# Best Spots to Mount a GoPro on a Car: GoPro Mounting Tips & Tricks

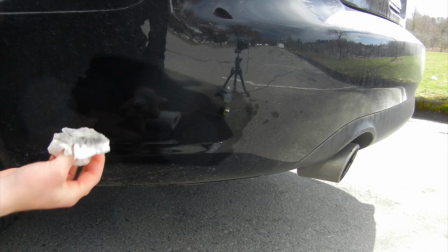4:07 Of course, if you had washed your car before doing this, none of this would have been a problem for you.
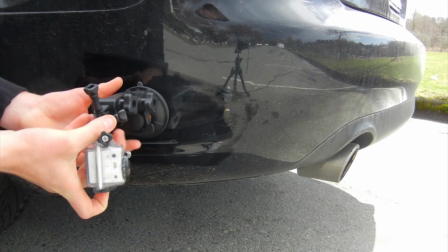4:11 So make sure your surface is clean, and then stick the GoPro,
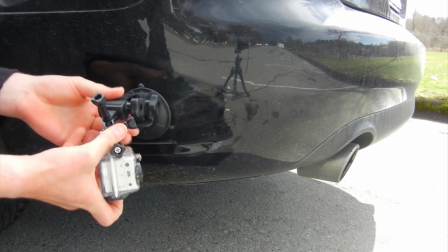4:16 push the button, fold the clasp up, and then
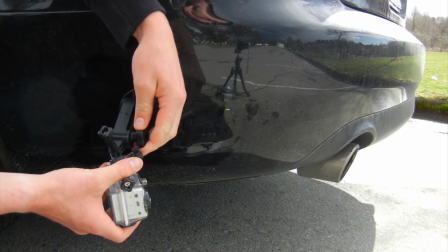4:23 begin to figure out exactly how you want the mount to line up to get the shot you want.
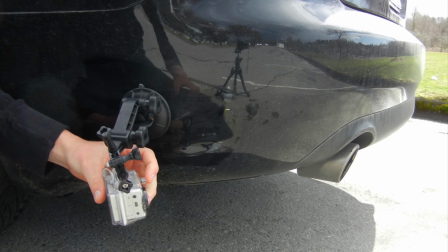4:29 This is a place where the LCD backpack is actually kind of invaluable in the lining up your shot.
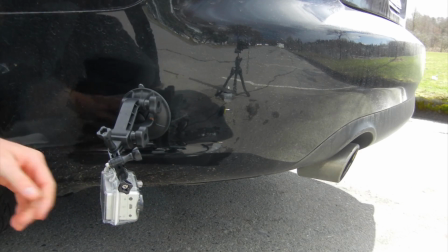4:35 I can look at it here and
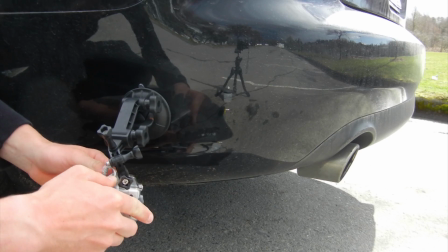4:41 make sure that I'm happy with what I'm getting.
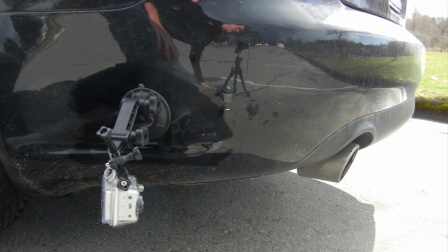4:45 So it is something to think about if you're planning to be doing a lot of car mounting,
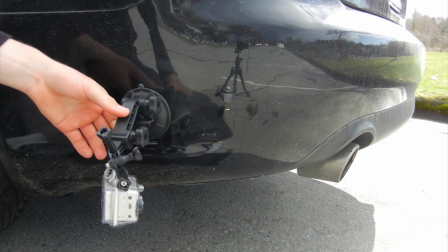4:51 where you may not have the perfect idea of what's being captured,
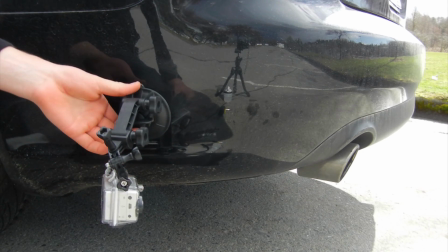4:55 and it's quite important that you get exactly what you want to get. check out the footage I've shot from here and see and try
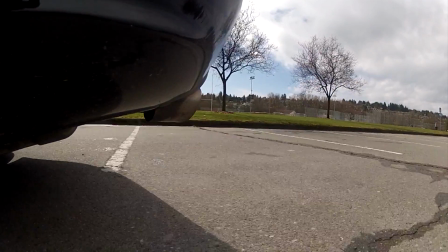5:01 it out for yourself. So So here we have the shot of the exhaust pipe.
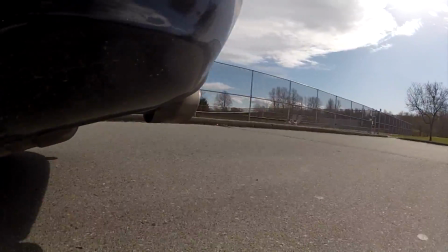5:06 Originally, while setting up for these shots, I was really excited about the exhaust pipe shot. I thought it was going to look really cool.
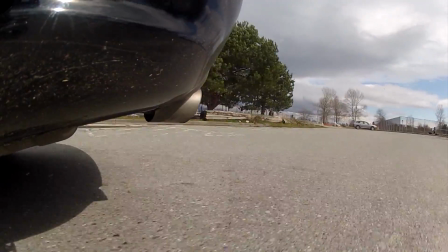5:12 But looking back at it, now that it's on the computer, I'm actually quite disappointed with it.
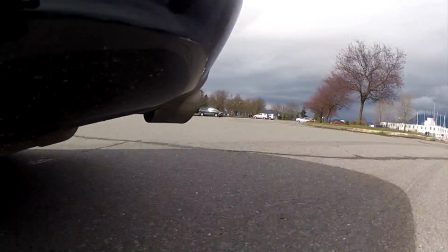5:16 The exhaust pipe isn't that neat, and there's quite a bit of movement and some rocks being chucked up in front of the camera.
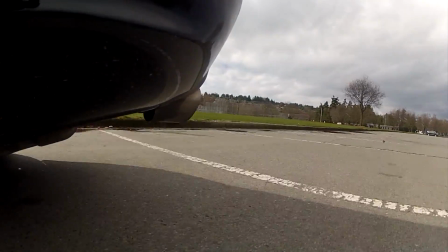5:22 So, not one of my favorites, but definitely worth an experiment.
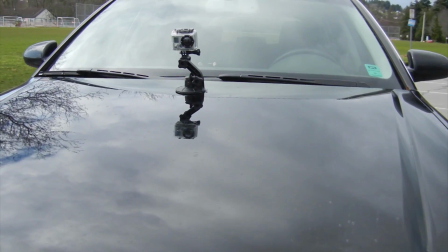5:27 Okay guys, we've now come around to the front of the car, and as you can see, I've got the camera mounted in the center of the hood, right at the front.
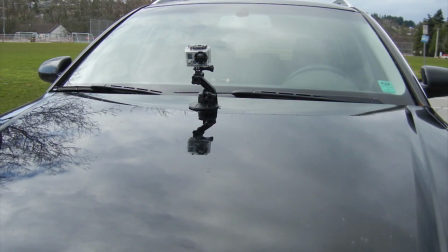5:35 Very traditional shot for where people mount their cameras on the front of their cars. So it's an interesting shot. It definitely gets you a shot of where you're going. If you're going to be doing this for long periods of time, though, I think I'd probably just put it inside on the windshield.
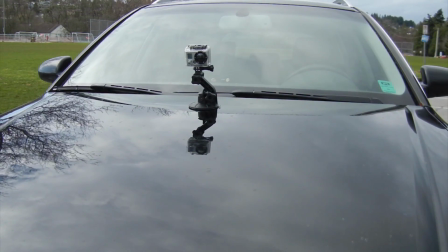5:49 It's a lot more secure, and if it does fall off, it's inside the car, so you get to keep your camera.
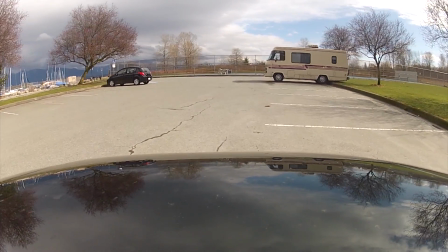5:54 So this is the one on the front of the hood of the car, facing forwards, actually to the back of the hood.
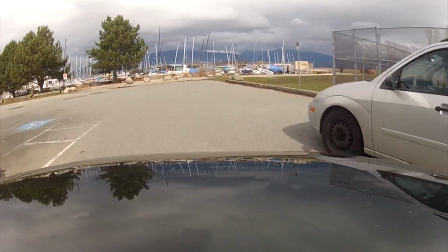5:59 I think it's a pretty good shot. It's a little bit up in the air, and the reference point on the hood of the car isn't that great.
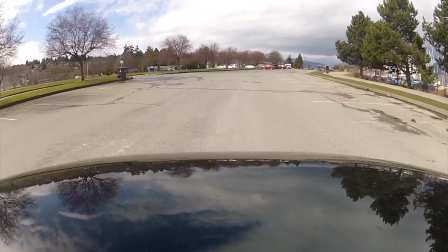6:07 It would be better, I think, if your hood had some more detailing, or perhaps you get the camera a little bit lower on the hood.
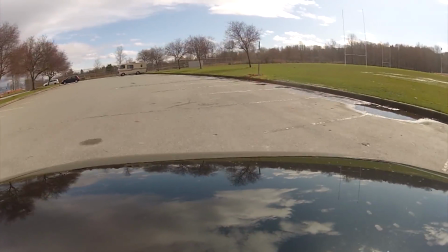6:13 One thing I would like to note is that all of these shots of the car driving around are being taken around the same loop, so you can compare the difference in the footage.
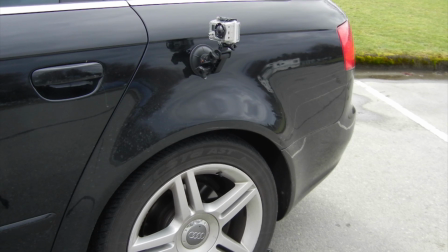6:22 Alright, so now we've come down and we're now along the side of the car. We're right on top of the back wheel.
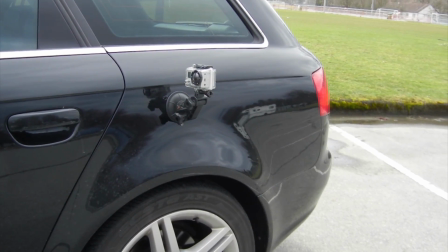6:28 The camera here, it's facing forwards, and you're going to get the whole side of the car in the shot, and it's going to look kind of interesting.
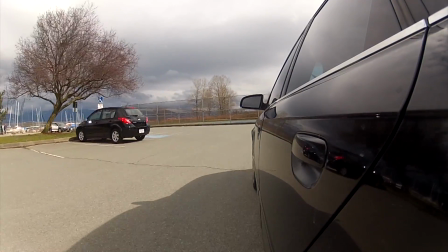6:35 It gives you a big reference point. This one's on the back of the car, on top of the back tire, facing forwards on the whole side of the car.
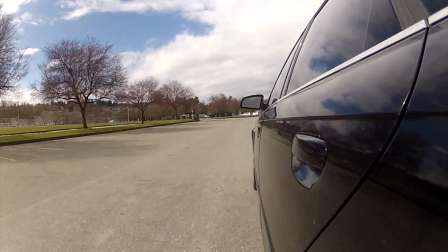6:42 It's kind of a neat shot. It's quite similar to the very first one we did, but I think it's almost too much car.
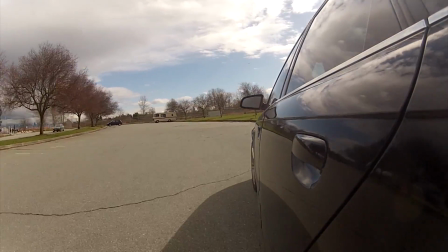6:48 Maybe I'd face the camera out a bit more or do something else, but it's interesting, and I'm not totally sold on it, but it was a kind of a cool place to put the camera,
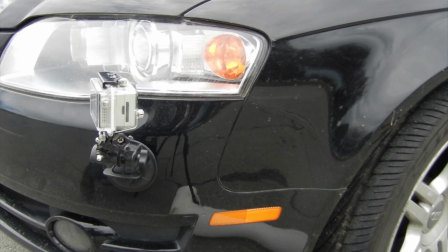6:56 I think. Alright guys, here's another one that I'm quite excited about.
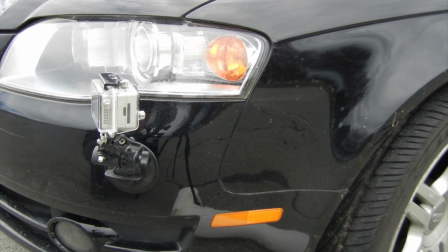7:02 This one is mounted right in the front of the car, facing back, so you should be able to see most of the side of the car, as well as you get a little bit of the headlight at the front if you mount it right. Again, the LCD screen here was really helpful in framing the shot just the way I wanted it.
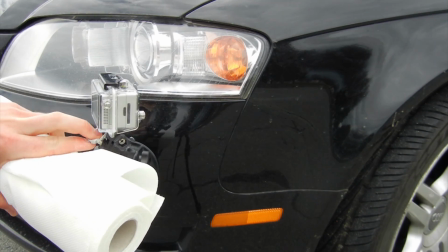7:17 One other thing that I am going to do, I haven't done it yet in the video here, but I am going to go and get my rope and tie it on to something on the car.
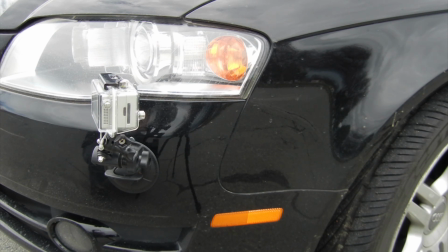7:25 Preferably something that even if it falls off, it's not going underneath the wheels, so not going to run over it and lose my camera.
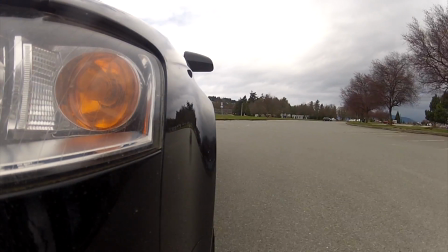7:31 This one I think was pretty cool. It could be neat for a shortcut in a video, so maybe only keep this on the screen for a couple seconds.
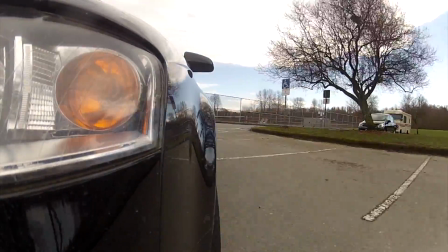7:40 It would also be a little bit nicer if you could get the camera farther away from the car,
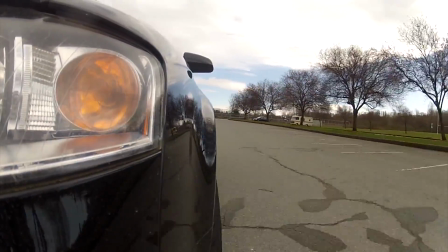7:45 maybe adding a couple more extender bars, or maybe a different kind of suction cup mount.
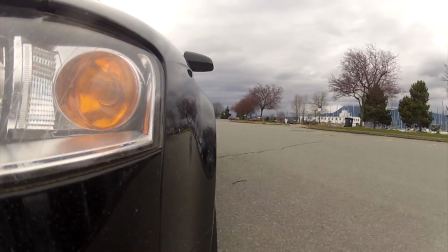7:49 I know that there's lots of other kinds of suction cup mounts beside the GoPro ones that some people think are better.
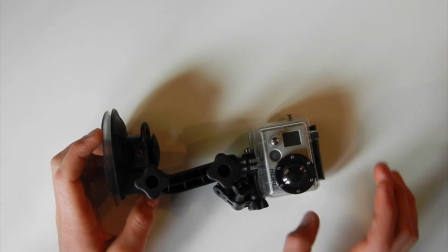7:59 Another one I would like to try, mount the camera on the front of the hood and face it back towards the driver if you want to capture the driver.
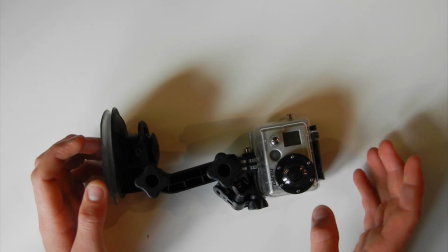8:07 Inside the car, you can mount it on the front windshield looking out.
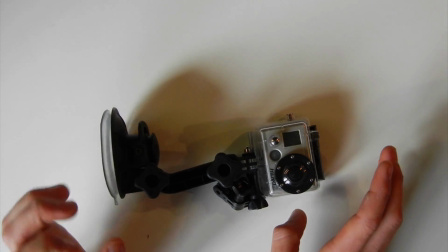8:09 You can mount it in front of the passenger's window facing the driver, and you get the drivers in the shot if you want.